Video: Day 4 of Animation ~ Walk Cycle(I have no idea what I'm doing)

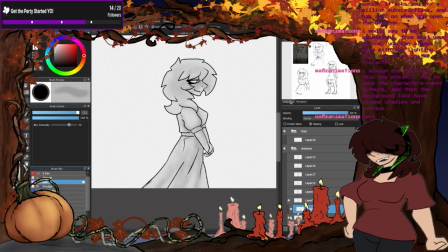It's one of my greatest fears. They're just, oh, who's this other chick? It's like, oh, that's her.
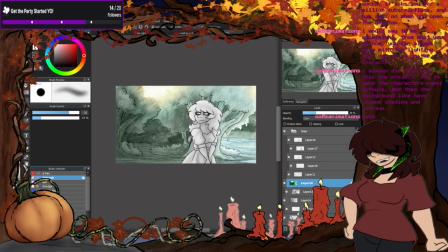Okay, so the shading isn't that intense on her. I think it was just 2 colors.
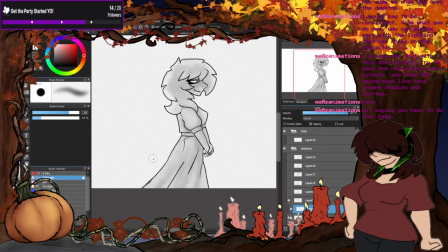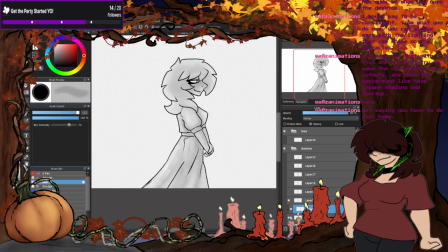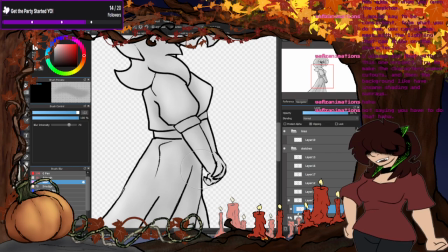Repaid his debt.
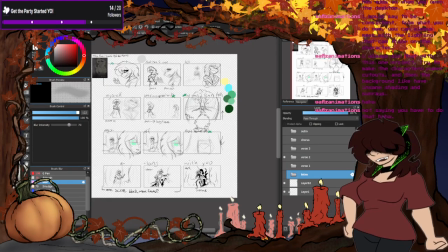I've been searching for a trail to follow again.
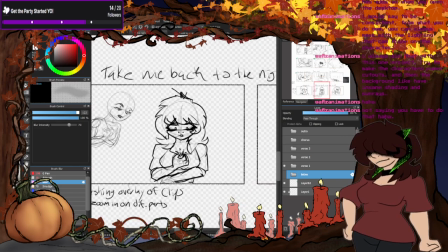Take me back to the night we
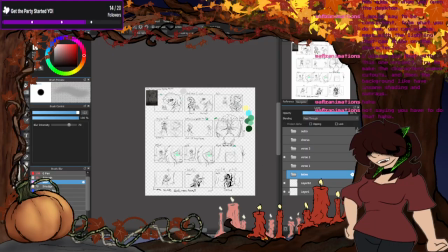met, and that I can tell myself
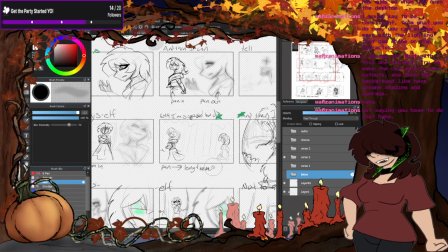what the hell I'm supposed to do,
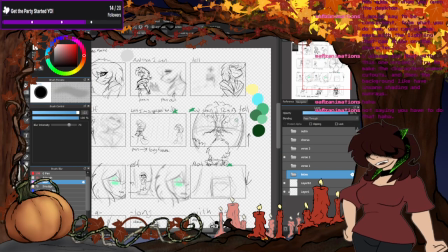and that I can tell myself
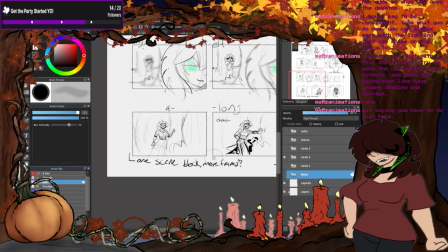not to ride along with you.
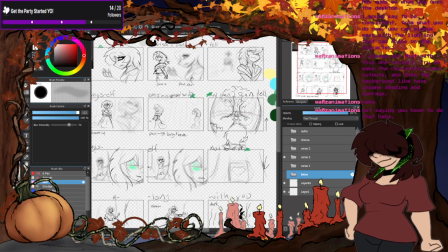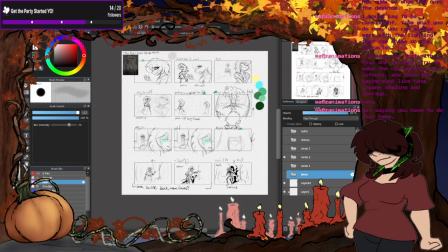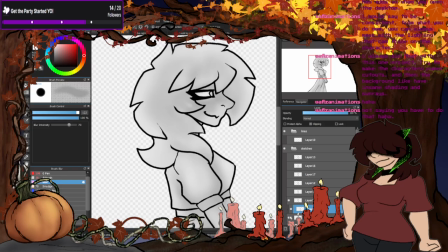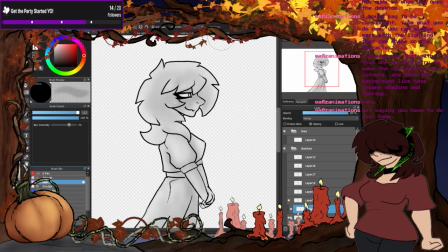the thing is, I wouldn't fault people for thinking that
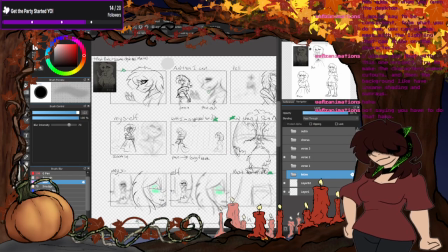these two are different characters instead of it being a flashback.
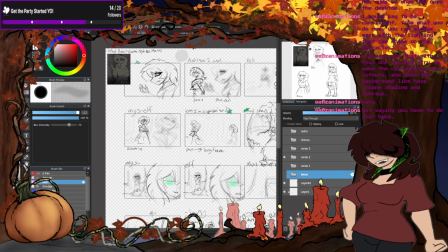Because they do... Hang on, let me pull up the rev sheet so you guys can see it clearly.
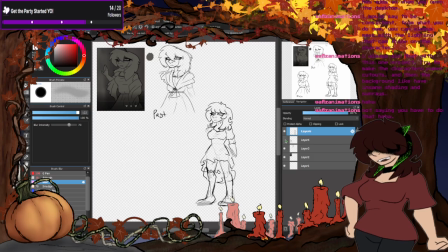Because they do look different enough in, like, eye shape, hair. I know I drew the faces different here, but in the animatic I'm gonna try and keep the faces,
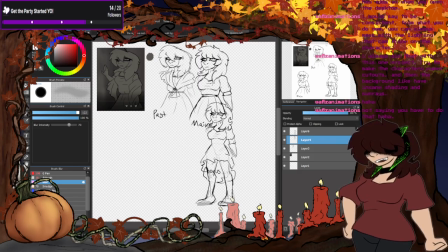at least if I keep the jaw structure and nose the same, maybe people can
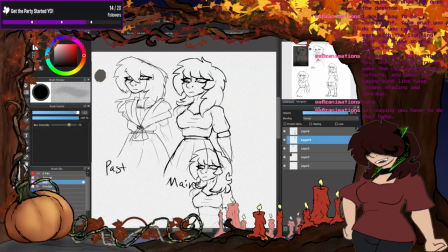put it together. And she's wearing a different outfit, but you know.
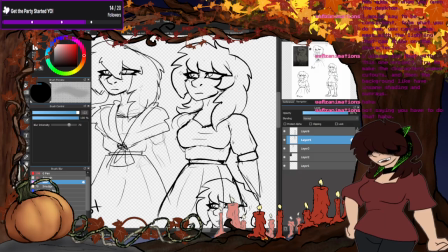This part of the hair is mostly the same. It's same with the back. So hopefully, and like the
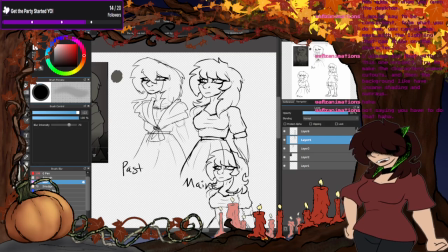3-bit here with the flare out. So maybe if I change Pastrune's eyes slightly to match current Rune's eyes,
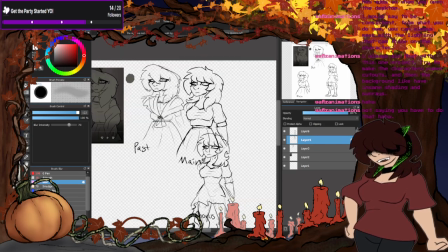like just in shape, and eyelashes, they can stay the same because that's how she looked in the other,
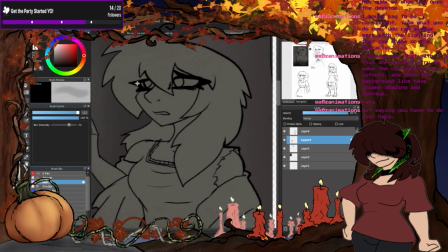like in the previous video.
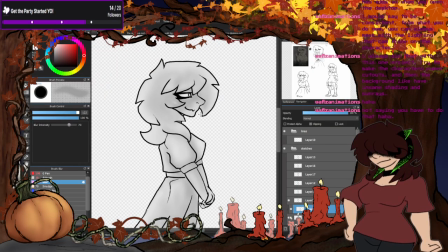This is definitely one of those animatics where you're gonna have to do your homework a little bit.
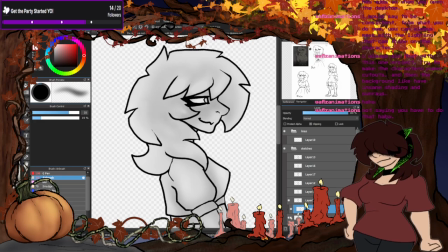And by your homework, meaning just watch the previous video. Alright, I'm getting a little too futzy with the...
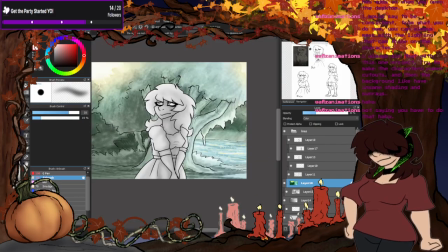Oh, I did do rim lighting there. Huh. I forgot.